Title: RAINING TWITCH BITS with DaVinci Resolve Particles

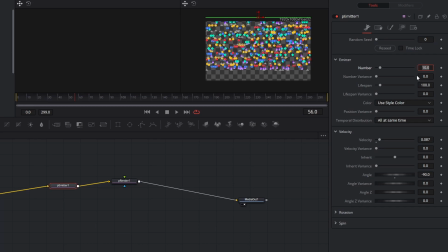(3:58)
The first thing I'm gonna do to address the style is to pull down this number down to 2, and then come back to style, size controls, and pull up this size so that each of those icons are now much more visible by themselves on screen.
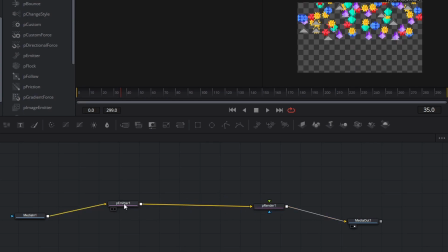(4:17)
Next, we're actually gonna drag apart this P emitter and P render nodes, select the emitter, and we are going to add in the middle of this space, P directional force and P bounce. Bounce, bounce, bounce, bounce, bounce. And this is actually as complicated as our node tree will get for this effect.
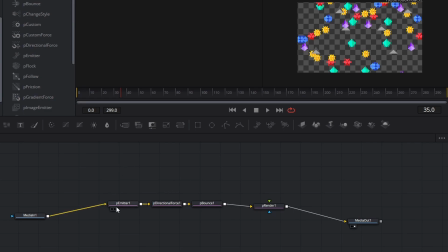(4:35)
It'll just be a matter of dialing in the controls among these 3 nodes.
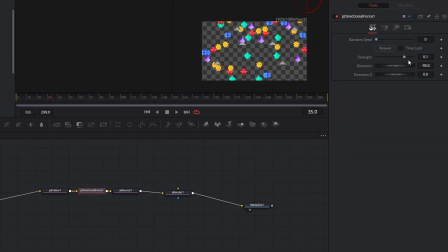(4:39)
In directional force, by default, it is pulling particles down, so I'm just going to increase that strength a little bit. And in bounce, we're gonna navigate instantly to region. By default, it is just a line, but we're gonna change that to cube, kind of like our emitter, stretch that width out,
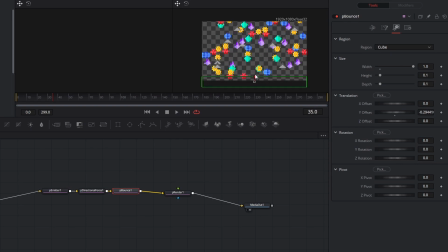(4:57)
and pull that down to just below the bottom of the screen. And if we preview, we'll see our particles falling. They'll hit that barrier on the bottom and bounce way up into our scene. Back in the control section of our bounce, we have these main controls for how bouncy the surface is, the main one being elasticity. If we pull this down, we'll see reflected in our preview that the particles coming off the bounce will only
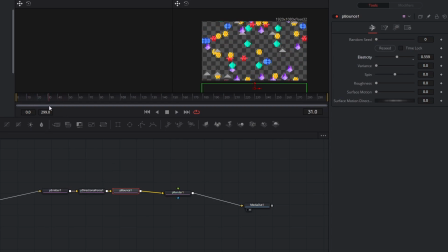(5:23)
bounce so high before that directional force starts to affect them again, and then they will come back down a second time. I'm going to increase this variance so that there is some difference in how high these bounce, and I'm also going to increase this roughness to add some randomness to the bounce direction once these particles hit this barrier. And I'm going to give it just a little hair of spin. And speaking of spin, I'm going to go back to my P emitter, and under my main emitter settings, I'm going to come down to rotation and just increase the Z variance just a hair.
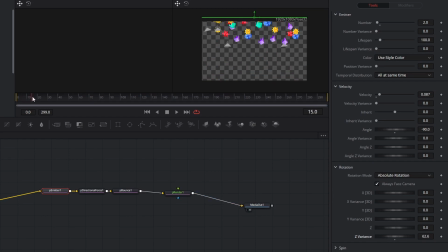(5:56)
And you'll notice that when our particles are falling at the very beginning, all of them are falling straight down. So under our velocity, I'm going to change the angle variance. I'm going to crank that up a significant degree, somewhere 50 to 60. And then you'll see the particles are not all falling straight down. They're all falling with a little bit of a different arc. This is looking much closer to what we want, but you'll notice that with the settings we now have, these particles will just keep on spawning forever.
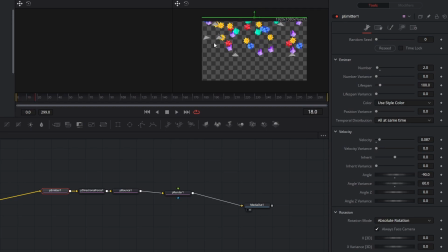(6:23)
So I'm going to go back a little ways into this main spurt of particles, and I'm going to set a keyframe for the number. Then I'm going to move forward just a few frames and pull that down to zero. Now if we scrub through, you'll see these particles fall and then they die out. I'm actually going to crank up this initial number to 3
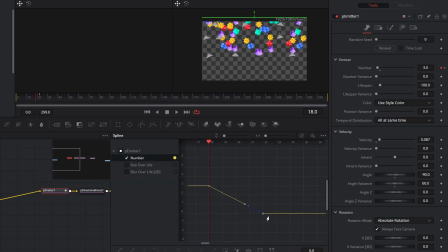(6:46)
and open my spline viewer and check that number and pull this second keyframe out, so it takes a little bit longer for those particles to die out. So there's more of an initial wave than just a few particles before it stops emitting. Now we're getting into some of the area of taste. I have a few more settings I'm gonna mess with, but from here on out, you can start to create the look however you want it to look. If you want it to be more bouncy, if you want more particles, if you want larger or smaller particles, and you can tune it to exactly what you want. I know I only want my particles to exist a little after this first bounce. So I'm going to pull down the lifespan of these particles until I start to see them popping out of existence. And then I'm going to come over to style, go to fade controls,
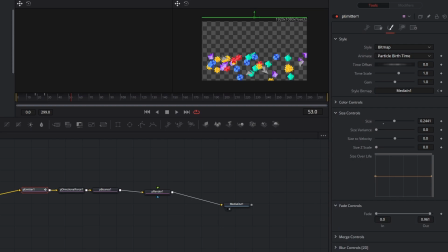(7:31)
and pull this out just a hair in. Now if we preview, we'll see those particles bounce, and then they start to fade out. And then just tweaking for my style, I'm actually going to pull up the force of this gravity, this directional force, just a little bit, and pull down the elasticity of this bounce so that the particles fall,
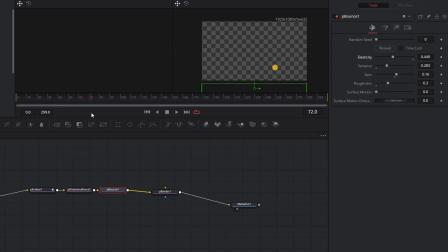(7:56)
bounce, start to fall back, and fade out just as they start to fall back to the ground on that second bounce. And I'm going to pull up the size just a hair as well.